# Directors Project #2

Known for his whimsical, darkly enchanted worlds and eccentric characters, Tim Burton has carved a niche in Hollywood like no other. With a creative vision that blends gothic aesthetics, quirky storytelling, and childlike sense of wonder, Burton's films transport audiences to realms where the bizarre becomes beautiful. From Beetlejuice to Edward Scissorhands, his work is a testament to the power of embracing the strange and misunderstood. Tim Burton does this through the genres of horror, comedy, romance, and fantasy to create these unique worlds. Tim Burton has contributed to the technical advancements of cinematography through the use of contrast and color, where in Burton films they're known for their striking use of contrast between dark and light and vibrant and muted tones. His ability to blend whimsical, surreal, and often macabre elements through color palettes has pushed the boundaries of visual storytelling. Tim Burton also was one of the pioneers of modern stop motion. Burton's use of stop motion animations in his films revitalized the medium in digital age. His collaborations with animation and technicians helped to elevate stop motion techniques, combining traditional craftsmanship with advanced techniques. Tim Burton also has a unique style of using miniatures in his works. Burton has constantly relied on miniatures and models to create a tactile, handcrafted aesthetic that digital effects alone can't achieve. Burton used miniature sets of the model town, enhancing the surrealism and humor of the film. Tim Burton is well known for his stylistic techniques of gothic aesthetic, character design, color palette, and particle effects.
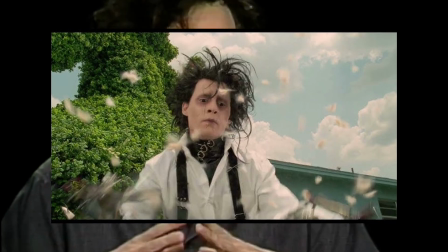[1:50]
We can see gothic aesthetic through the dark, eerie visuals inspired by German Expressionism, which is like dark themes,
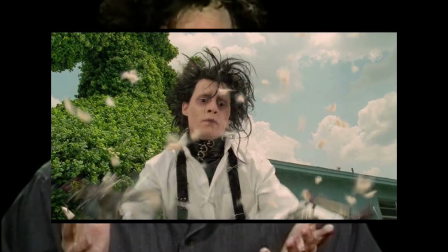[1:57]
as well as in the pictures we can see contrast between dark settings and whimsical childhood elements.
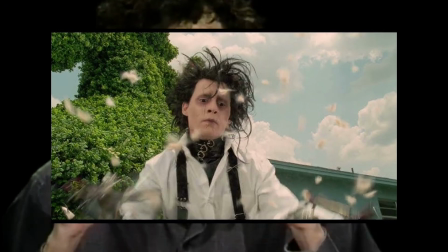[2:04]
We can also see character design of the quirky outsider characters who often struggle with isolation,
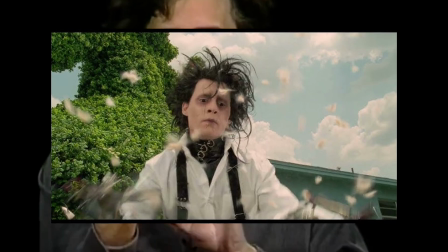[2:10]
and pale skin, dark eyes, and striped clothing are reoccurring visual motifs.
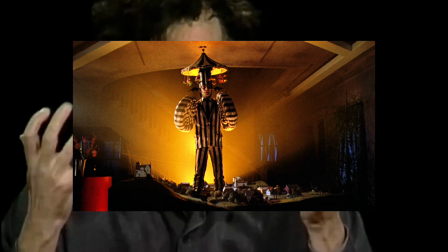[2:19]
Color palette is seen in this picture through high contrast between dark,
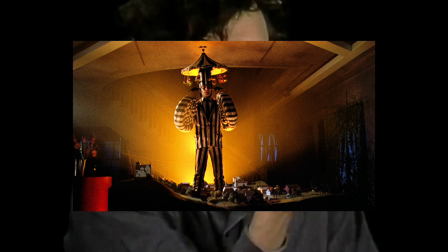[2:23]
muted tones and bursts of color to highlight mood, and the black and white stripes are a signature visual on his suit.
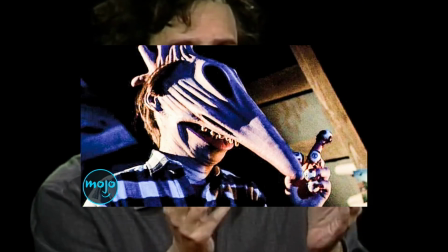[2:30]
Particle effects emphasize on particle effects, puppetry,
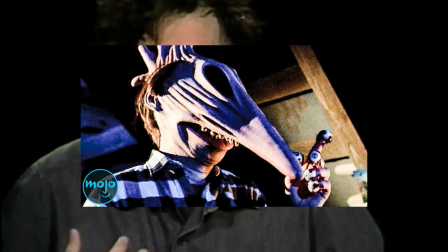[2:34]
and set design over CGI, creating a tangible, handcrafted feel. Tim Burton's Beetlejuice and Nightmare Before Christmas are considered his most significant contributions to cinema.
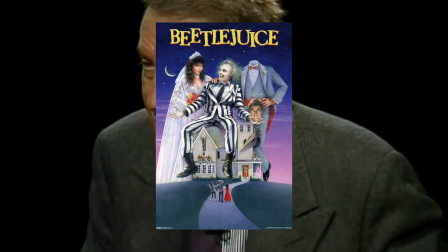[2:48]
In Beetlejuice, the film is often credited with popularizing the quirky, offbeat comedy genre.
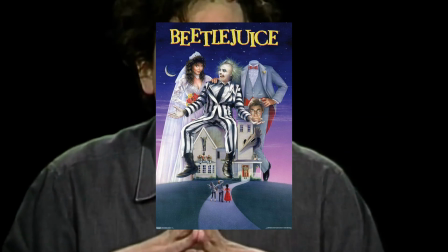[2:54]
Its innovative blend of horror and humor,
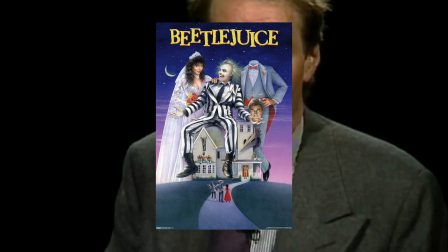[2:58]
along with Burton's distinctive visual style, established a new direction for supernatural comedies.
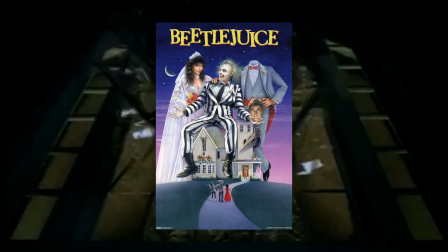[3:04]
The film's creative use of special effects and practical makeup set a standard for later films in the genre.
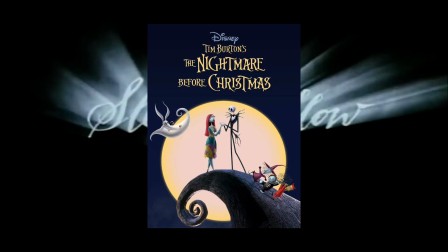[3:13]
And in The Nightmare Before Christmas, the stop-motion animated film is a landmark in animation history.
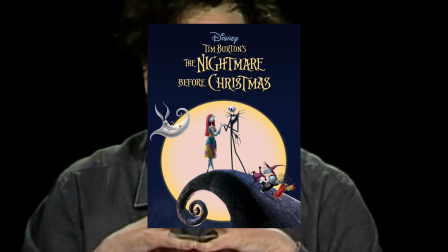[3:20]
It is one of the first feature-length stop-motion films to achieve significant mainstream success and has become a cultural phenomenon.
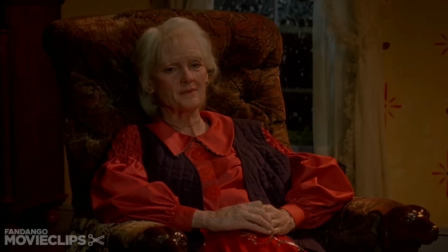[3:27]
Through this scene, we can see in the aftermath, although Edward may be physically gone from the community, his impact lingers.
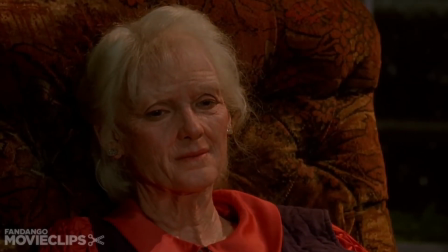[3:34]
Kim's memories of him, including the ice sculptures, symbolize the lasting impression of his creative and the love they shared.
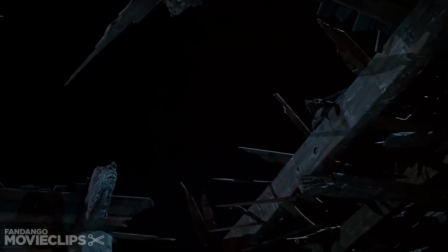[3:40]
The closing narration implies that Edward's legacy of beauty and love continues to live on in a world that may not fully understand him.
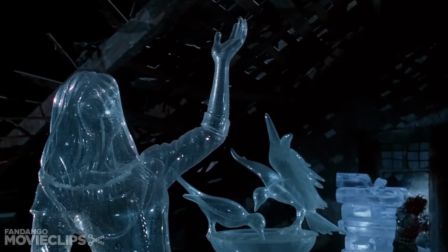[3:49]
The falling snow during the grand final creates a dreamlike atmosphere, contrasting the earlier dark tones from the film.
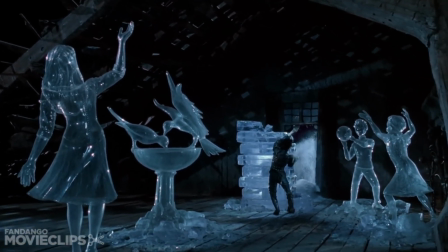[3:55]
It symbolizes purity, transformation, and the fleeting nature of happiness. Edward's ice sculptures represent his creative and innocence.
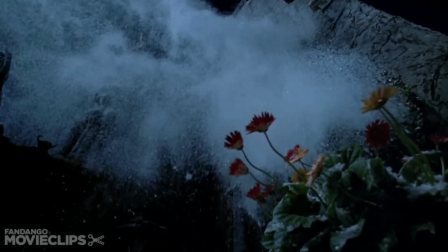[4:04]
They serve as a metaphor for his internal struggles. While he's creating beauty, he's also trapped in a world that fears him.